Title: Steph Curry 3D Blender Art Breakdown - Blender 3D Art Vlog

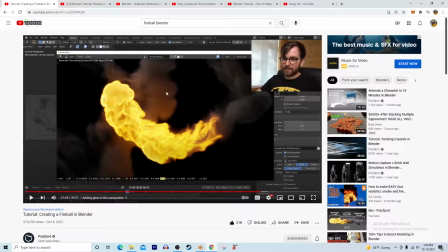You can control the length of the smoke, how soon the smoke dissipates, all that good stuff. So the base of my fireball was created using this tutorial here.
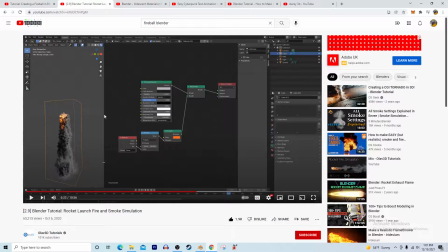And then I also used this tutorial over here by Olav 3D Tutorials. This was a really good tutorial. He breaks down kind of how to use adaptive domain, how to use wind elements to make it,
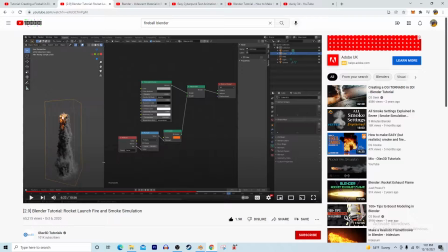simulate like the flames are pointing down. In this case, he's creating like a rocket taking off type of effect. And you can tell in this one he has a whole lot of smoke. In my case, I didn't want that much smoke.
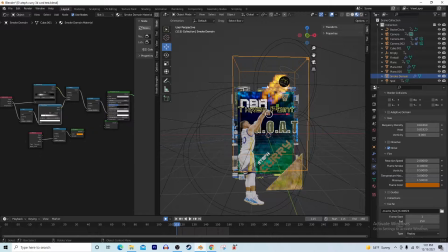I just wanted all flame. So that's where all these cool nodes come into place, and you can kind of adjust each one of these to adjust the all different aspects of your fireball. And you'll be able to see it. The fireball doesn't look like this in the main edit. You guys will see that.
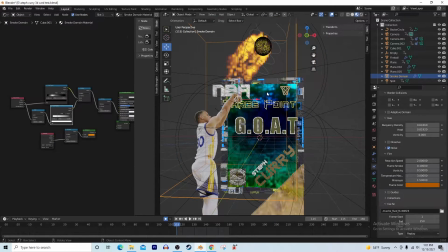So let's go on to the second thing here. I think my next favorite thing is the background here.
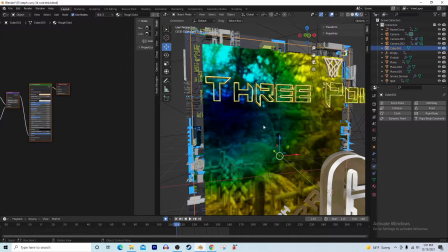This is an iridescent shading material. It's very simple to create,
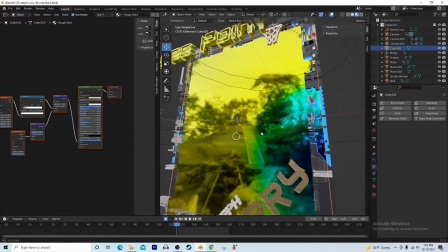and it kind of gives this like holographic, multicolored effect, and you can tweak the colors and stuff.
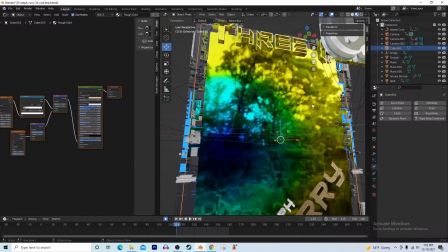Like when you change the camera angle, I went with this blue to yellow effect for the Golden State Warrior colors,
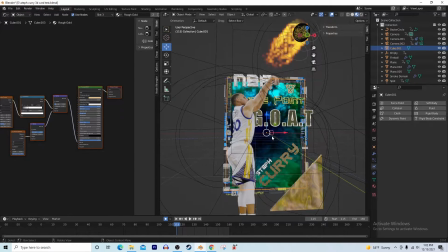but you can really change it to anything you want.
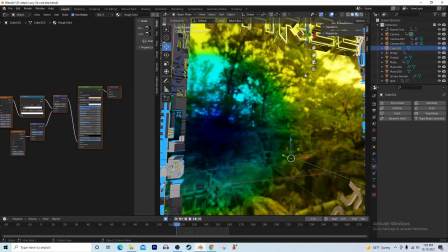In this preview, it's showing like a forest background, but you can see in the final render I used Oracle Arena.
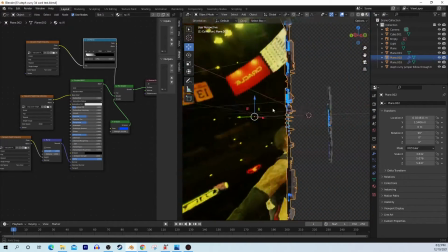You can see the crowd when you swing around to the back. You can see the banners up in the top and stuff like that.
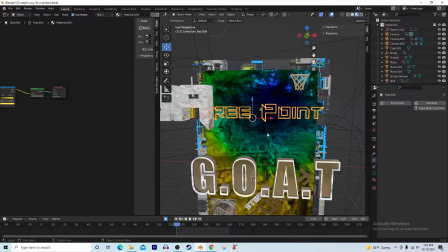It's really cool. I went with a couple of neon lighting textures here with the goat and the 3-point.
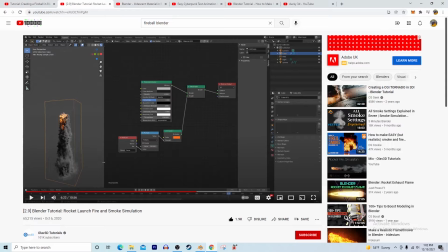And let's go into which tutorials I used for both of those.
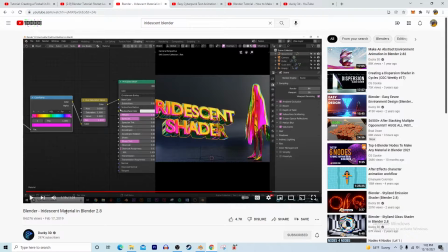So the iridescent background was a Ducky 3D tutorial. I use a whole lot of Ducky 3D tutorials, man. He's just really good at explaining things that look incredible down into their simplest form,
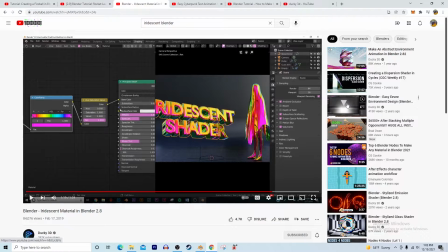and gets you to understand like why you're doing certain things. And I don't know. I mean, he just has some of the coolest 3D stuff on YouTube, and really easy to follow, real simple to duplicate, and you can kind of take his techniques and utilize them, on your own,
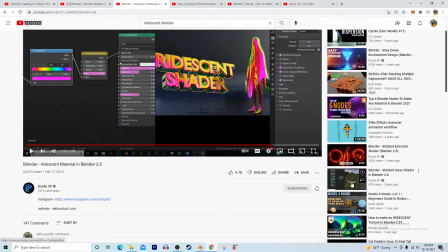which is kind of what I did. Here's another tutorial down here by Ducky 3D that I used to make the glass elements.
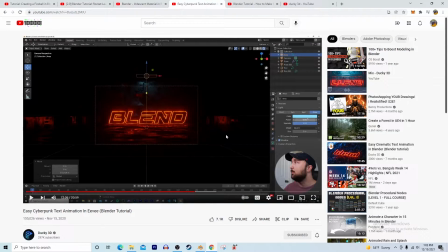So we have the Ducky 3D iridescent tutorial and the Ducky 3D cyberpunk text tutorial, which I used here and here.
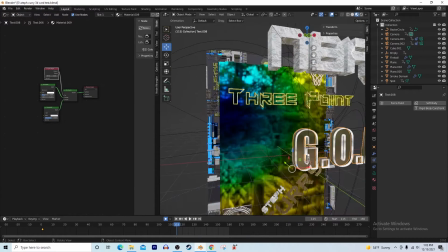This is a background glass texture behind the neon,
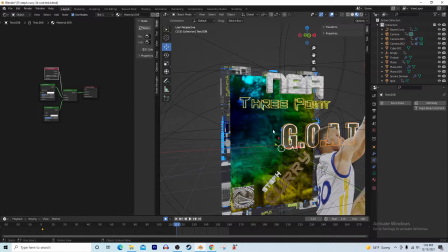which is like a etched glass type of a material, which it's like a semi-translucent glass that kind of reflects the background a little bit.
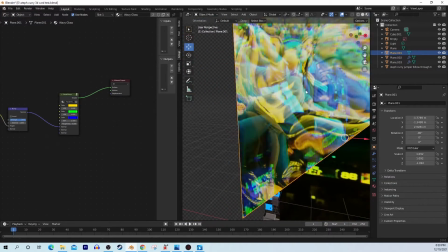Here's that glass text, the glass material that I used on one of his other tutorials,
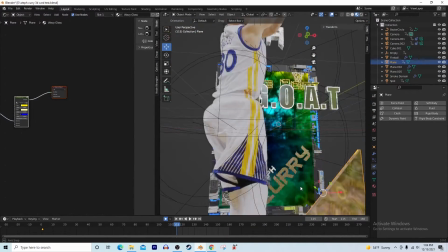and I changed the coloring to more of a yellow to kind of offset the center blue when you look at it from the front.
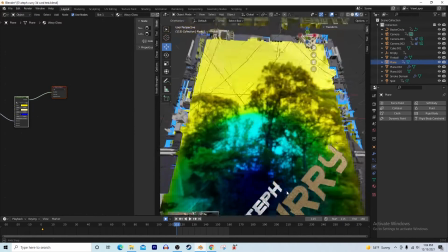Also did a little bit of embossing down here with the curry.
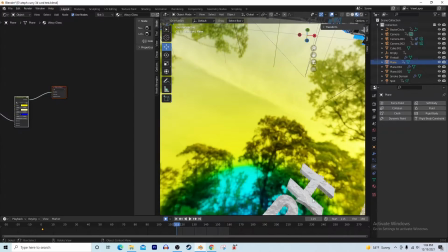You can see it's embossed into the background with a gold, like a wavy gold type of a texture.
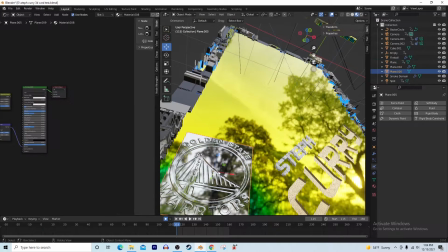And then I did some embossing over here. This is more of a bump map, like a height map bump type of an effect here. And I used the same iridescent effect that I used on the background.
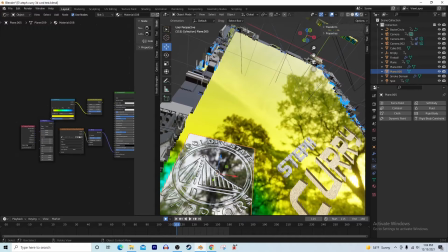I just made it colorless, so it looks more like kind of like a stamp of approval type of a thing.
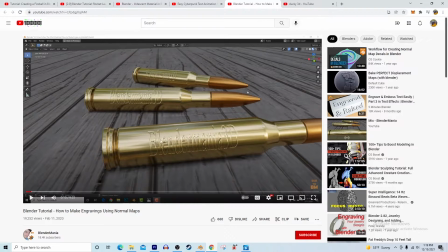So for that kind of that embossed, or not even an embossed, it's like a reverse engraving that I did with the Golden State Warrior logo at the bottom left corner.
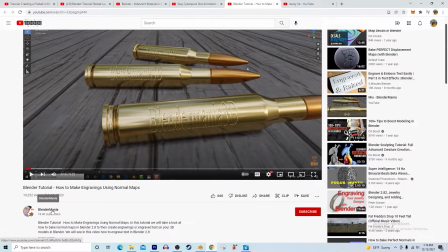I use this tutorial here by Blender Mania.
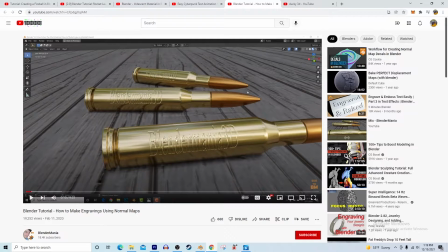He does a really good job at kind of showing you how to engrave onto objects like this and just make it look like it's engraved.